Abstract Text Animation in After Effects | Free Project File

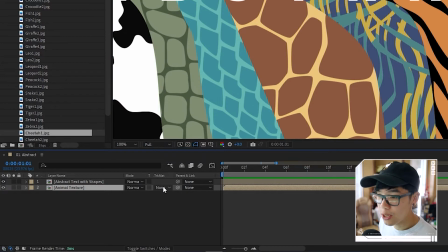modes that i can just hit this button toggle switches and modes and then change the track mat to luma mat like that so as you can see
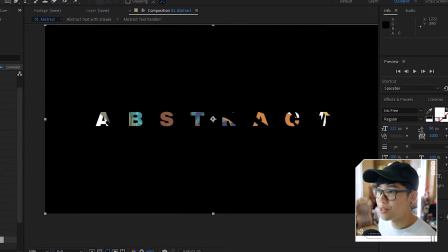everything that was white will show through and this is looking pretty interesting so far but while it ends like over here then it gets a little
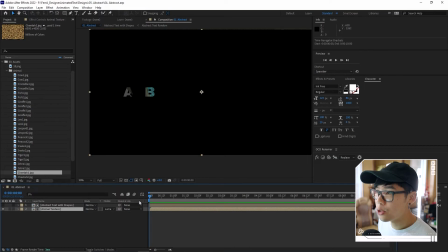bit too static so we're going to add a little bit of movement just like how we usually add movements just going to keyframe the position by hitting
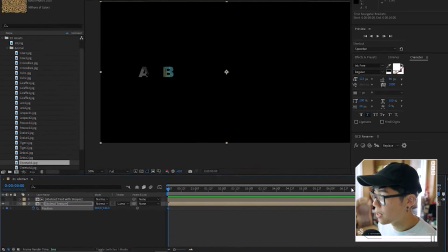p so we bring out the position hit the stopwatch like that and then you know go down over here to the end and we're just going
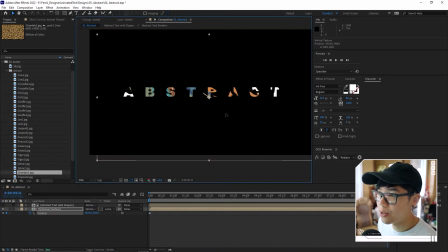to you know drag it kind of like that so i have this kind of like diagonal type of action so it moves like this and
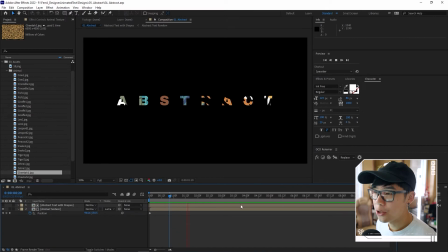that way it's a little more dynamic and now that we added the animal texture although i like the you know different colors over here i do want to have it feel somewhat coherent even though we're going for something abstract we don't want it to look too random and too messy with like a bunch of different colors otherwise it just looks like an eyesore so we're going to pick a color theme and as i've mentioned before i like to just go
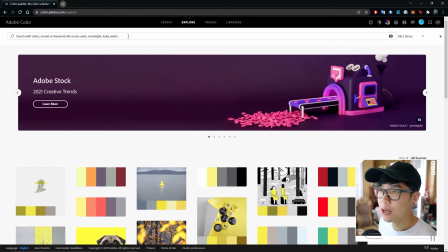to the adobe color website over here and we're going to hit the explore tab and then let's go with something modern
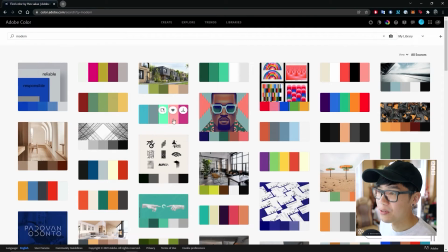i don't know what's going to show up let's find out together let's go with this one over here let's go with this kind of like cyan and this magenta over here so
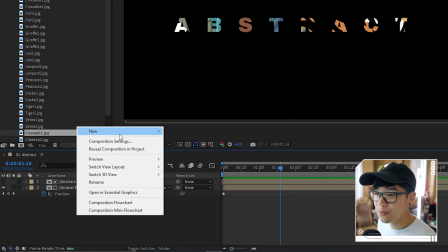we're going to go back to after effects we're going to right click a random space over here go to new and then make an adjustment layer and then we'll call this
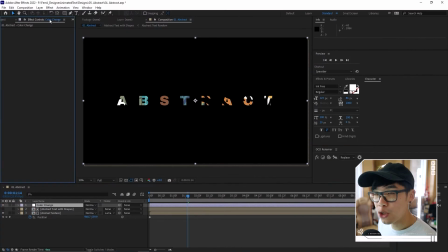color change and then we're going to go to the effects control panel over here and we're going to apply a new effect and this one is going to be cc toner and the plugin that i'm using to bring this up as i mentioned before is called effects console by video copilot and just saves me a little bit of time extra few seconds and effort to move my mouse all the way over to the effects
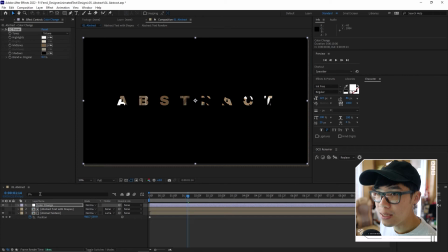and presets panel and try and look for my effects so i'm using cc toner as the effect and then i'm going to change the tones from tritone
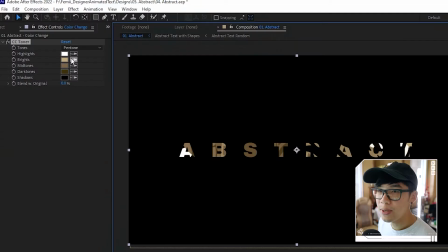to pentatone so that i have more range to work with so we can keep it white and black but everything in between let's just go and alt tab back over here we're going to copy the blue first okay so anything around the brights we're going to change that to this blue over here.
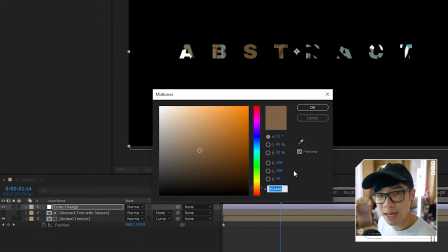I'm going to do the same thing for the mid-tones as well. I'm just pasting in the values right down over here.
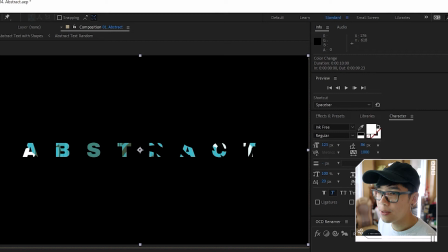And now we have this blue. We're going to go back and then we're going to copy this magenta, go back to After Effects and the darker tones are going to be kind of this magenta.
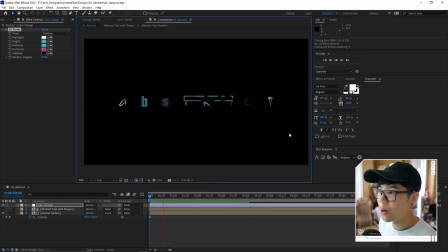And then now I have this nice little variety while still having it feel coherent with that magenta and that blue contrast. So at this point, the animated text portion is basically done. Now we're just building a scene so that it looks a little more presentable because just you know on its own it always looks so plain when you're doing these text animations
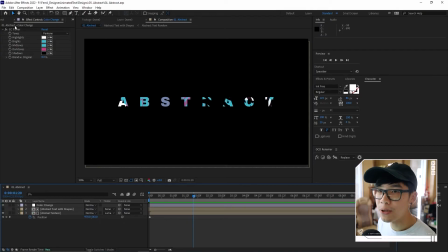and it's just on black so we're going to lean into mixed mediums by including different textures so back in my assets folder
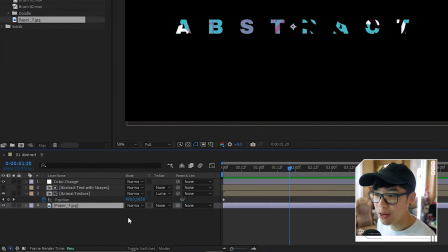over here i actually included paper texture i'm going to put that on the bottom so that this is going to be my background and then right now
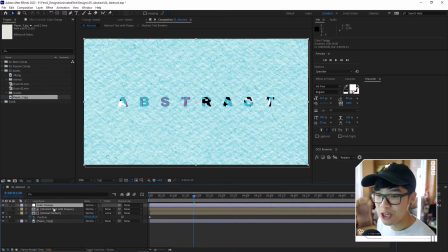it's all blue because it is affected by that color change over here so what i'm going to do is i'm going to take these layers that
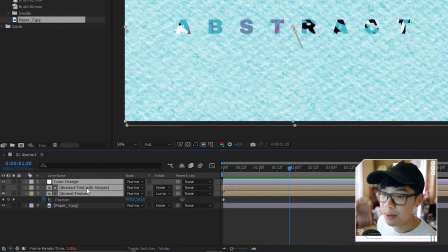what i was working with that is not the background just the animal textures the abstract texture shape and color change hit ctrl shift c
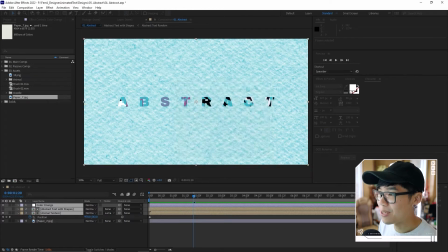so that i can pre-compose it and this will be just text master because we're basically done with the text and then we're going to manipulate this background layer
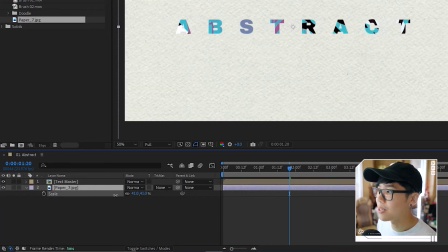by highlighting it hitting s so i can bring up the scale i'm just going to scale it down so it actually don't magnify too much onto the textures
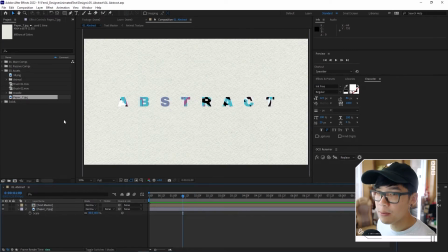of it and this is what it looks like so far so with mix mediums another medium or texture that i can use is a piece
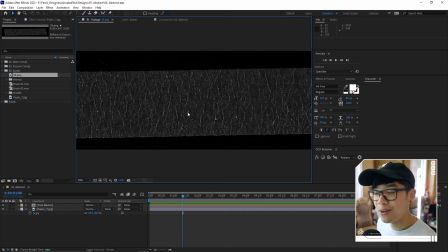of tape so i've imported that as well also download from envato elements and this is what i have so i'm going to put that into my timeline
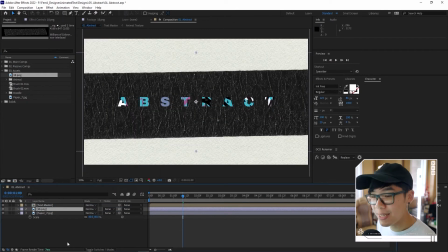i'm going to stick it on top of my background layer but behind my text layer i'm going to hit s and i go like that and
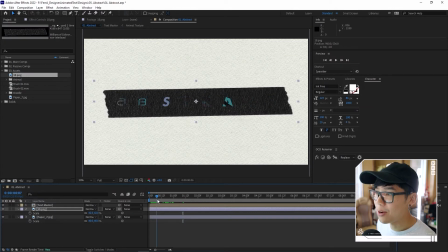then this is just going to kind of act as almost like a little background for this and we can animate this piece of paper although this is not like really text animation it's still using the same principles as what we did earlier with just masking things so i'm going to mask the entire piece of tape by using that shape tool and then just drawing a mask over it. I'm gonna hit M, so I bring up the mask path.
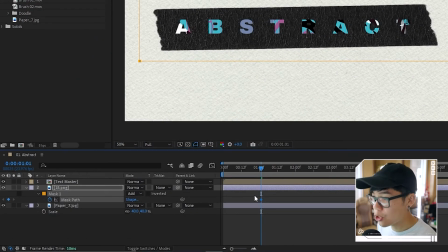So this will be the final position and then I'm just gonna hit page up.
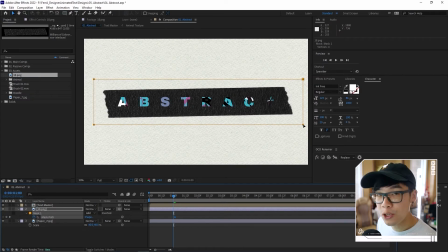So I go one frame back and then I'm going to hit V. So I have the selection tool and I can double click this mask and then go midway, kind of like that.
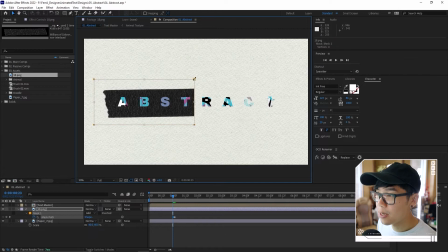And then hit page up again. And then just have it kind of like that.
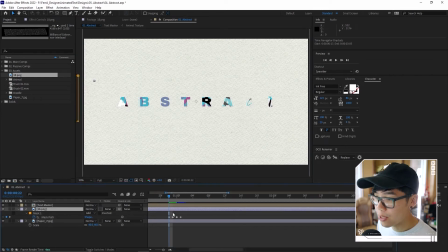And then hit page up again and then just move it out all the way. So as you can see, I have these keyframes over here where it is out of frame all the way.